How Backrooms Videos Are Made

show you how I made these two Backrooms videos, Mall Run and Outpost.
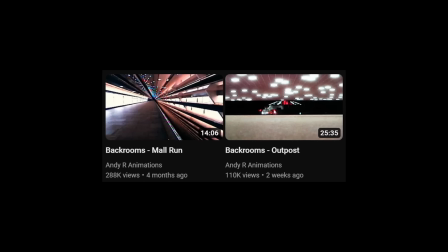There are going to be spoilers, so if you haven't seen them yet, they're going to be the first link in the description.
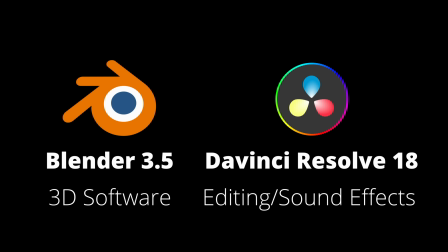All the software is free, so if you want to make your own Backrooms videos using these techniques, you can.
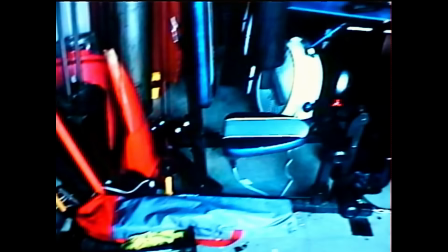We'll start off with the first scene in Mall Run, where I fall into the Backrooms.
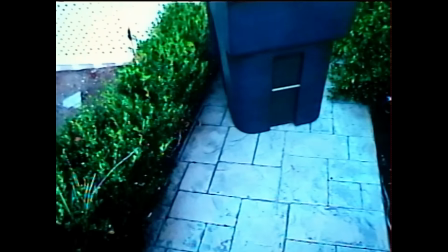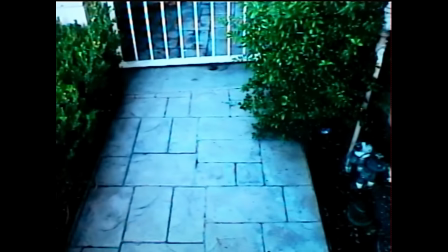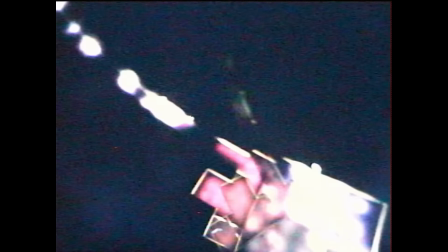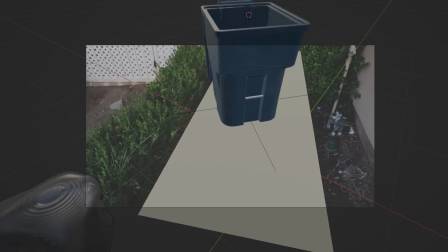The video begins with a CGI trash can clipping under the ground into the Backrooms.
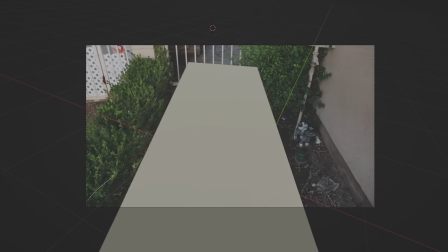I used Blender's built-in motion tracking features to select 8 points in the footage to track,
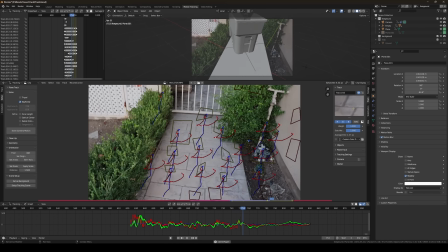and Blender used those points to solve for where it thinks the camera is in the 3D space.
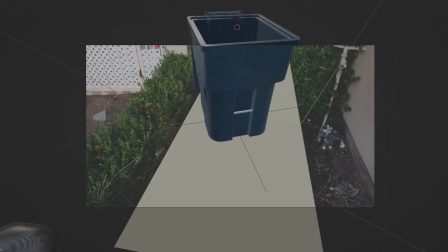You can then put any object in that 3D space and it'll track to the footage, but it won't have any lighting.
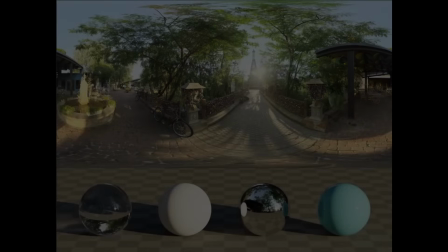To fix this, we'll need something called an HDRI, or a high dynamic range image.
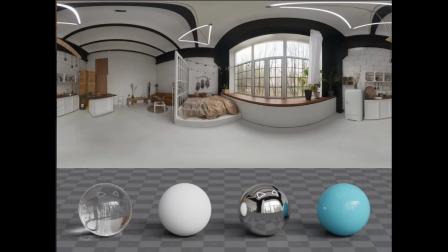These are 360-degree images that surround the scene and are used to light it. It's basically the skybox.
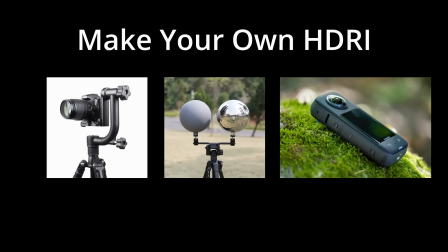We'll need to make our own. There are multiple techniques to make your own HDRI, but the method I chose was the chrome sphere. In professional productions, these spheres are used to capture the light in the environment by taking a picture of the reflective sphere and unwrapping that image.
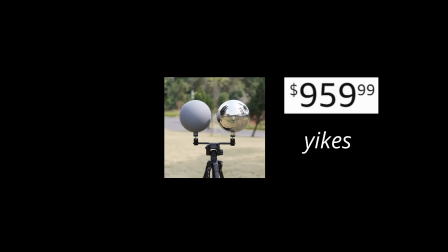Since I didn't want to spend $1,000 on a professional VFX chrome sphere, I opted for a much cheaper home decoration ornament.
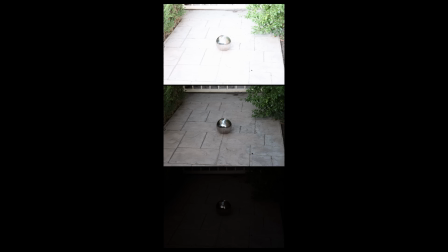I took multiple exposures of the sphere so that the program could tell how bright parts of the image are. I used Photoshop's HDR merge to combine the images into a single image that has both the color and the brightness data.
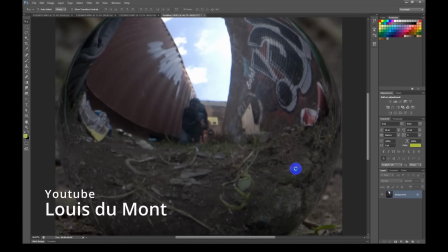I then used a custom Photoshop plugin called Flexify 2 to unwrap the image into our full finished HDRI.
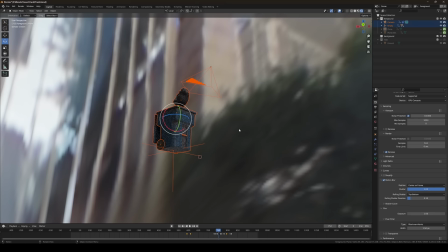Now we can use it to light the trash can, better blending it in with the scene.
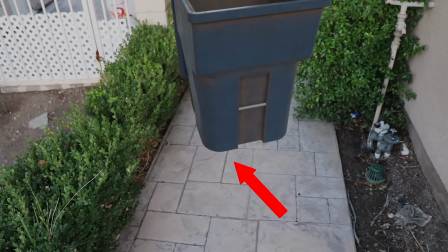We also need to add a contact shadow between the trash can and the ground to simulate the light being blocked by the trash can.
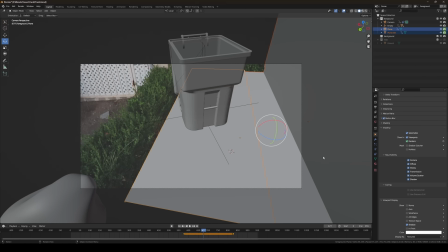We can do this with a shadow catcher, which will only render the shadows and reflections that hit it.
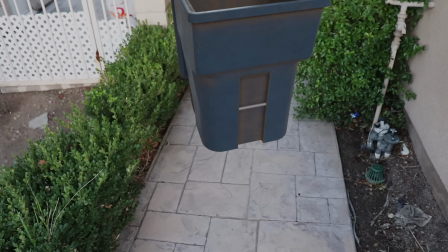It will also hide the trash can once it falls underneath.
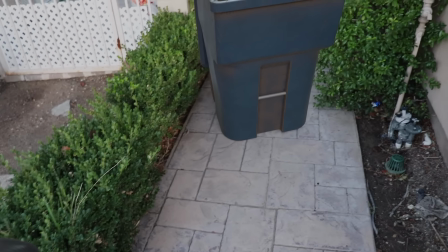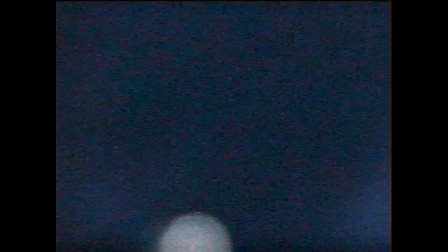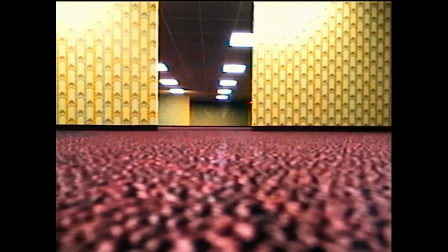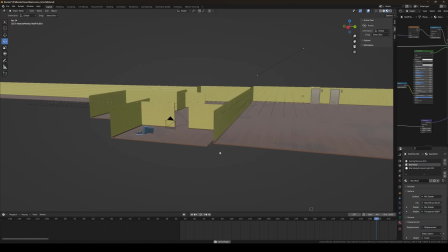Now we can start creating the Backrooms.
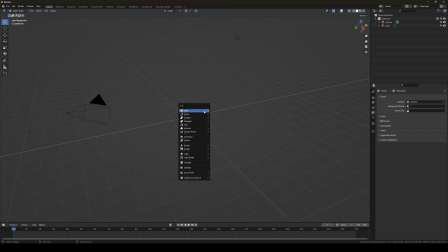Since the rooms are almost always square, we can start with a cube and stretch it to however large you want the room to be.
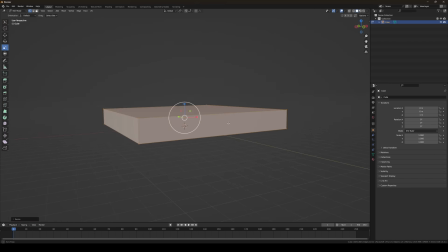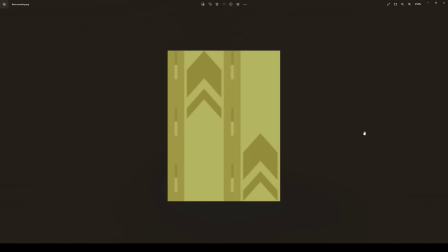We can texture the rooms with repeating images like these.
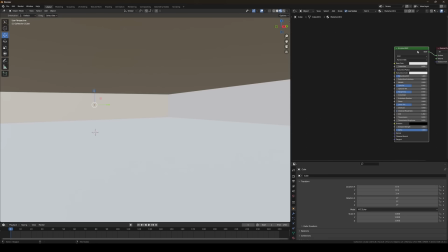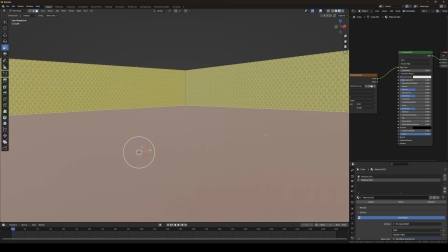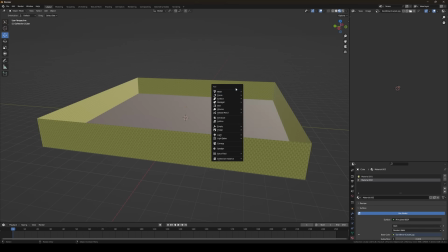Now that we have the room, we need to make the ceiling. The lights are randomly selected by this node group.
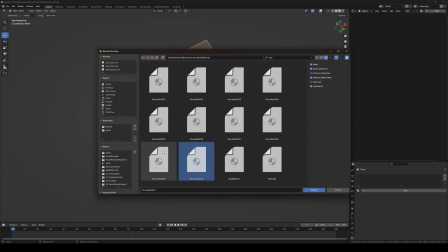There's a link in the description to a tutorial that goes into much more detail.
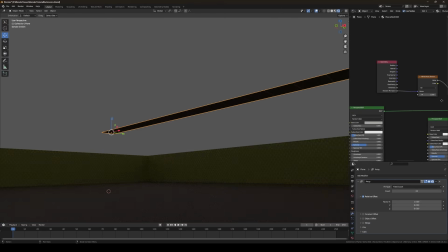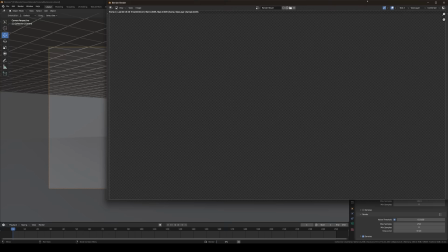Once we have the lights in the room, we can render an image. I chose the Cycles render engine, so Blender will fully path trace the image.
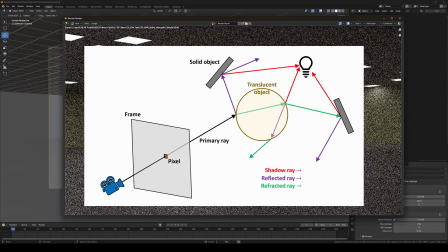The render engine works by shooting rays out of each pixel and bouncing them off objects until they hit a light.
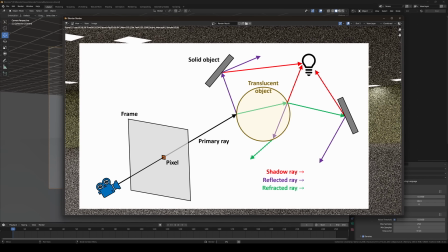This takes an enormous amount of computing power, and I'll get back to that later.
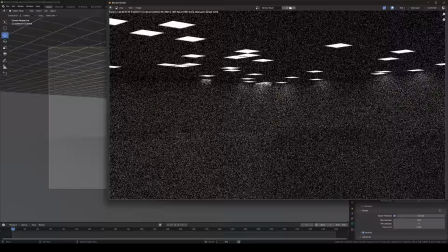Rendering images in this way mimics how real light bounces, so it gives us a very realistic result.
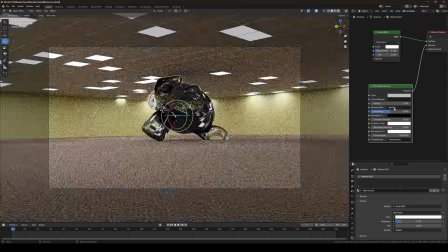This even allows for things like refraction and photorealistic glass.
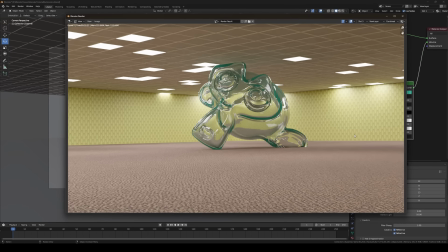Now that we have our render, we should give it some effects like lens flare and bloom.